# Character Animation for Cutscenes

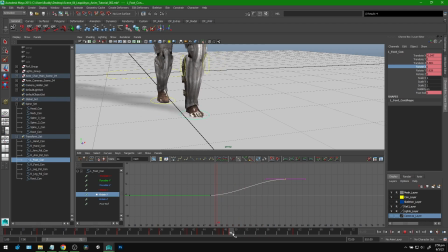2470s
It actually doesn't look too weird for it to rotate on its heel like that. So I'm just gonna tone it down a little bit. We'll see what happens when I do the third step. So he steps down, boom. He steps with this foot, boom.
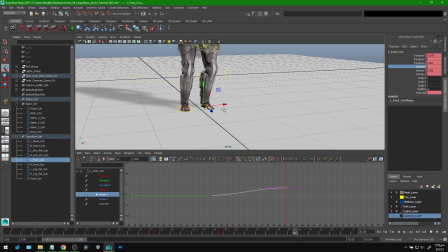2484s
And then when that foot's settled, we're gonna have another quick pose over here where we put the foot where we think it needs to be.
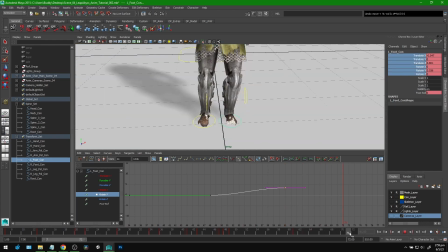2492s
Because right now he's leaning onto one side, right? So he needs to scooch over a little bit. I'm just gonna scooch the foot like this and just key everything there. And so now we have a little end moment where he steps,
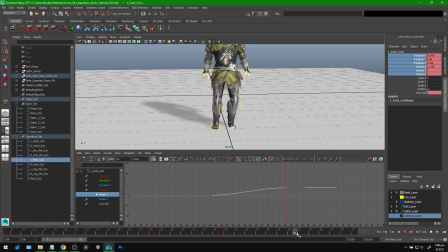2512s
he finishes his last step on that foot, and then he adjusts this foot. So we're gonna have to move around a little bit of the top body as well to offset his balance, because right now he's putting all his weight on
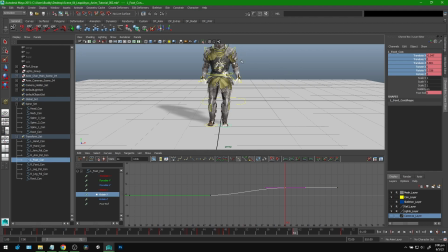2528s
his right foot, but his weight is actually kind of over to the left. So we'll have to move that around a little bit. Is that good timing though? Let's time it out. That's pretty good. Okay, so he steps down, boom.
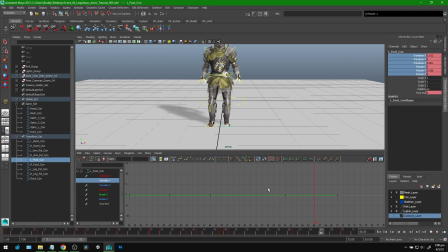2542s
This foot, it can't just slide across the ground, so I'm gonna add a little bit of lift to that foot in the way of this Y translation.
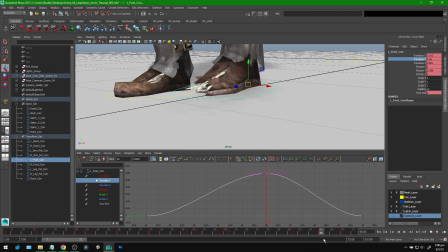2554s
Just a touch, right? That's too much.
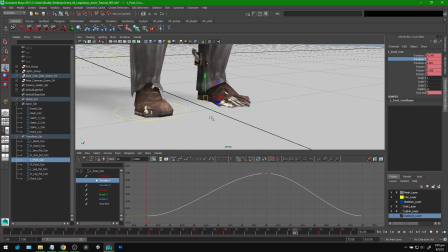2559s
Actually, no, because I'm also going to rotate it. Just watch.
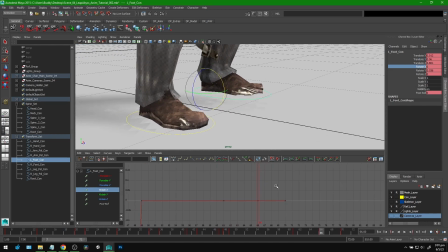2565s
I'll rotate it down because that's kind of how the foot moves. As it coasts across the ground. Right?
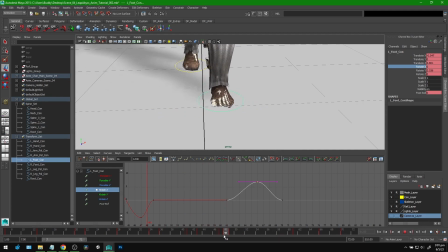2578s
And about that rotation that we had, maybe I'll remove it. I'm going to remove that rotation from here. And instead, I'm gonna put that all here.
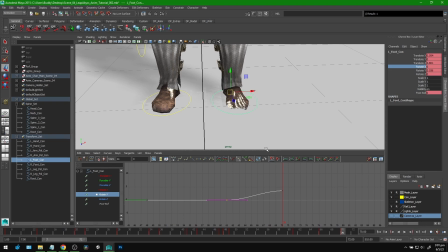2593s
So he rotates to there, but I'm also gonna add a little hang time. So as you'll see, does it actually look like anything? Let's see. Yeah, you can do stuff like that. So his final step, his foot has a little hang time there. Do you see?
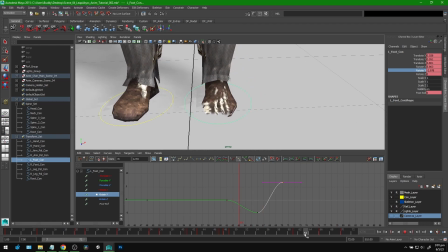2614s
Where it's still kind of rooted to that point and it trails off, and you see it.
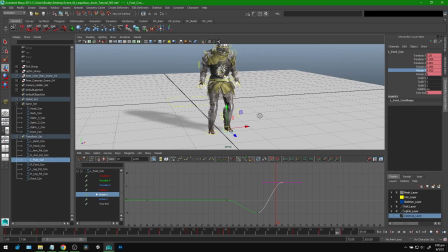2622s
It's hard to explain, but you see it. All right, so that's good. He stops. I think now is really just a matter of doing the upper body, getting the upper body to move where it needs to be.
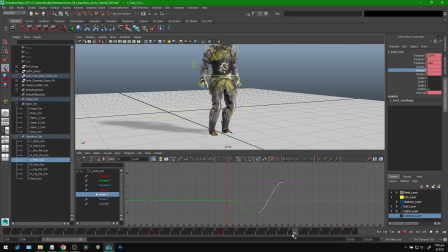2637s
So for this, he's going to step down on his right foot, so he needs his center of gravity to be on the right. So I'm just going to move the root for now.
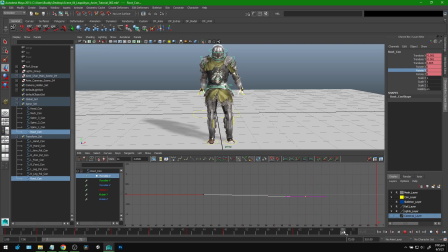2652s
Just move it a little bit there, and then it's gonna move back to center whenever he steps with his last foot here. It'll come back to zero.
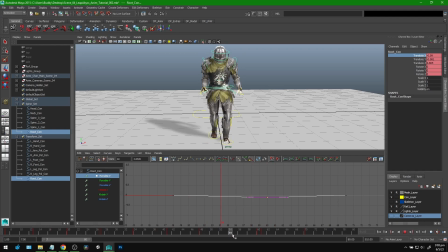Okay. I'm gonna move his arms at the same time. And then I can always offset the arms after, but we're gonna move the arms over at the same time.
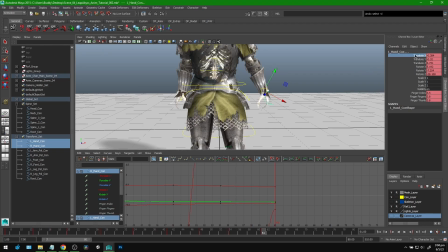2686s
So I'm going to scooch these over here. And then on 70, they're going to come right back to where they were, wherever I'd like them to be.
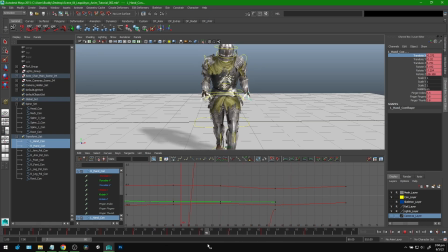2702s
And if I want to, I can kind of see how they kind of sway to them there. I kind of like that. I can do the same for this part too, where they kind of finish a little later.